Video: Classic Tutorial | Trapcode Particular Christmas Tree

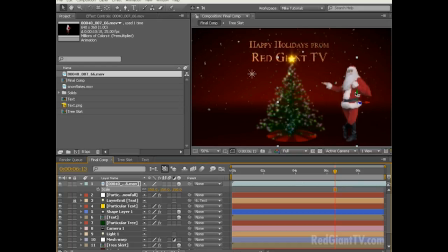Let's drop him down a little bit so he looks like he's standing on the same level as the Christmas tree. Let's bring him just a little bit closer. And I think we need to do some overall color correction to him because he looks a little too bright and a little too blue for our scene.
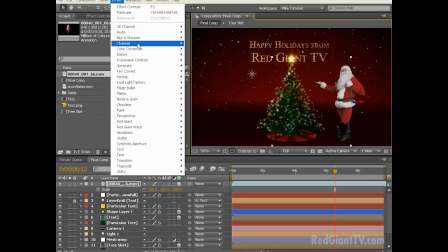So, with the layer selected, choose Effect, Color Correction, Curves.
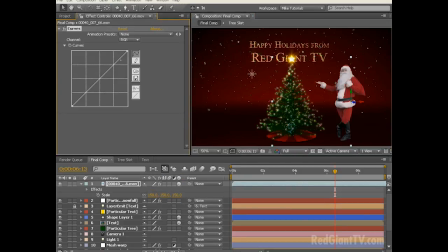And in the RGB channel here, let's pull this down a bit. There, now he looks like he fits in the scene much better.
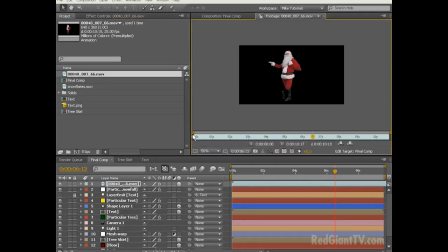Now, if we look at this clip from the start, you can see that Santa starts here with his hand on his hip, and then he kind of extends his hand almost like Vanna White, and looks like he's directing your attention here to his right side, which is where our tree will be growing up.
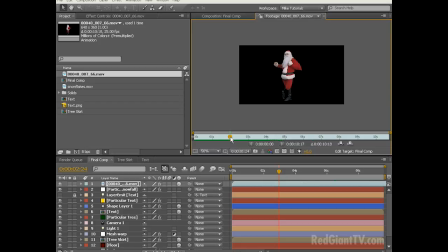Now you can see that he extends his hand here right around 2 seconds. So what I want to do is sync up the animation of the tree so that it begins to grow right when he's pulling his hand out so the scene makes a little more sense.
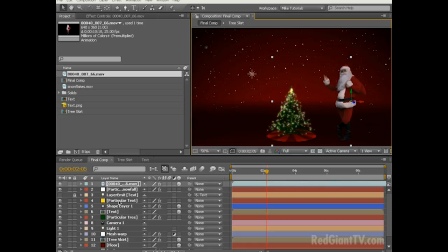Now we could do this by going in and adjusting all the keyframes on our particular layer and our star layer and everything else, but man, that'd be a royal pain. The easier way to do this is just to grab all of the layers that are affected by the timing,
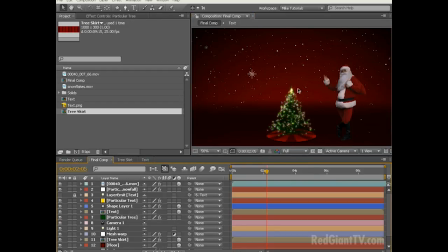namely the particular tree, the star, and the text elements, and shifting them down the timeline. So let's set our time ruler down here to 1 second, 9 frames, which is just before Santa starts extending his hand.
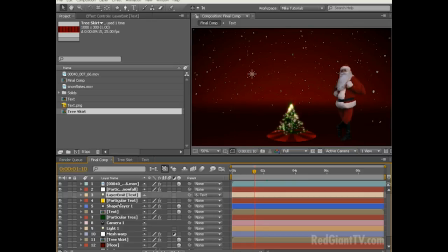Let's unlock our layer emitter and select that. Let's hit Control and select the particular text. Select the shape layer, which is our star. Let's select the text and the particular tree. And let's move all these down to 1 second, 9 frames by hitting the open bracket key on the keyboard.
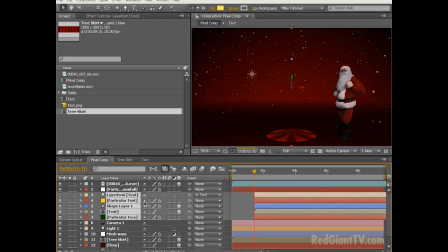Now, as you can see, everything's been shifted over. And if we scrub through the timeline, the tree starts to emit right when Santa reaches his hand out. And it appears that he's using some of his jolly elf magic to make the tree grow before your very eyes.
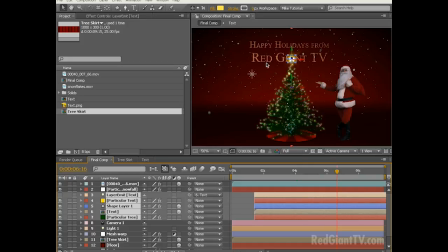Now on pops the holiday message in all of its sparkling glory along with the star. Now, the last thing you may wish to do is add a little fader element. So let's choose Layer, New, Solid.
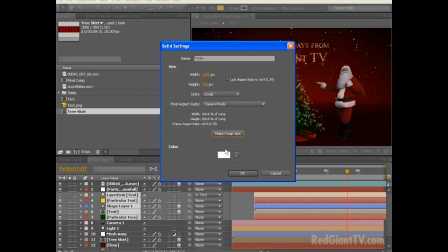Let's call this Fader. Make it comp size, turn the color to black, click OK, click OK.
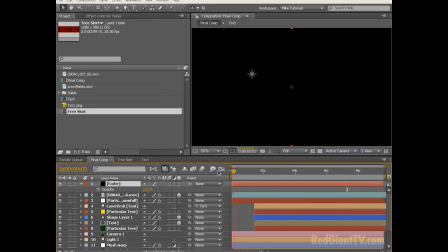Let's come down here to the very beginning of our composition at frame 0. Set a keyframe for the opacity. Let's scrub in the timeline to about 5 frames and turn the opacity down to 0.
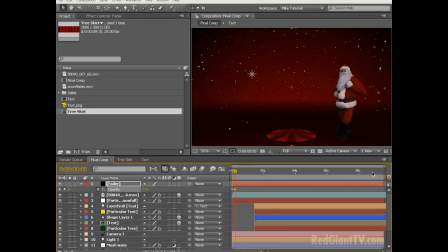Then let's come down in the timeline to 8 seconds, 15 frames. Set a keyframe for the opacity and then go to the end of your timeline and increase the opacity back to 100%. Now we have an animation that comes and fades in. Our tree grows with Santa right there.
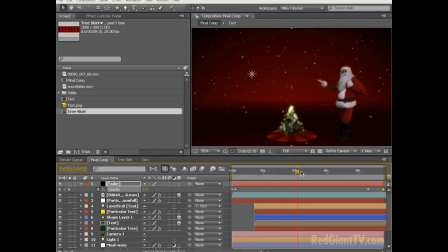We've got a nice snowflake effect and a nice place to put your holiday message. The final thing I want to do, just to add a little more visual interest, is to create a slight rotation just to show off the 3D aspects of this scene. So let's grab a new null object by choosing Layer, New, Null Object.
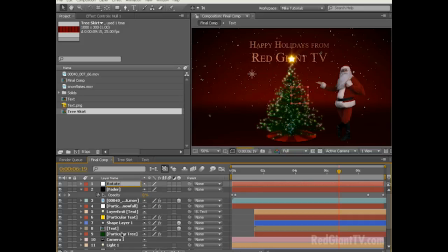Let's rename this Rotate. And let's grab the camera and parent it to the rotation null. Next, with the rotation null selected, hit R to reveal the rotation. And let's solo this layer so everything renders a little faster.
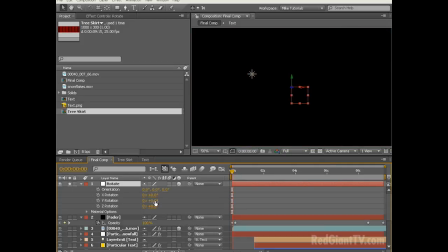Let's make it a 3D layer. Let's change the Y position from 0 to 20. Let's left-click the stopwatch, then slide all the way down to the end of our timeline and change the Y rotation to negative 5.
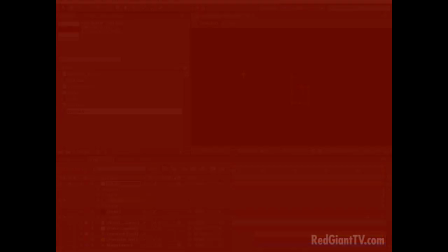Well, I hope you enjoyed this thorough tutorial,
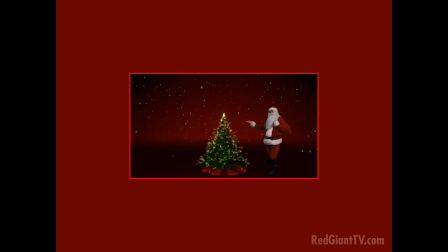and it spurs you on to think of some new and creative ways to use Trapcode Particular 2.0. So until next time, this is Michael Park wishing you and yours a Merry Christmas and the very best this holiday season. Thanks, Mike. Outstanding. Lots of great particular information.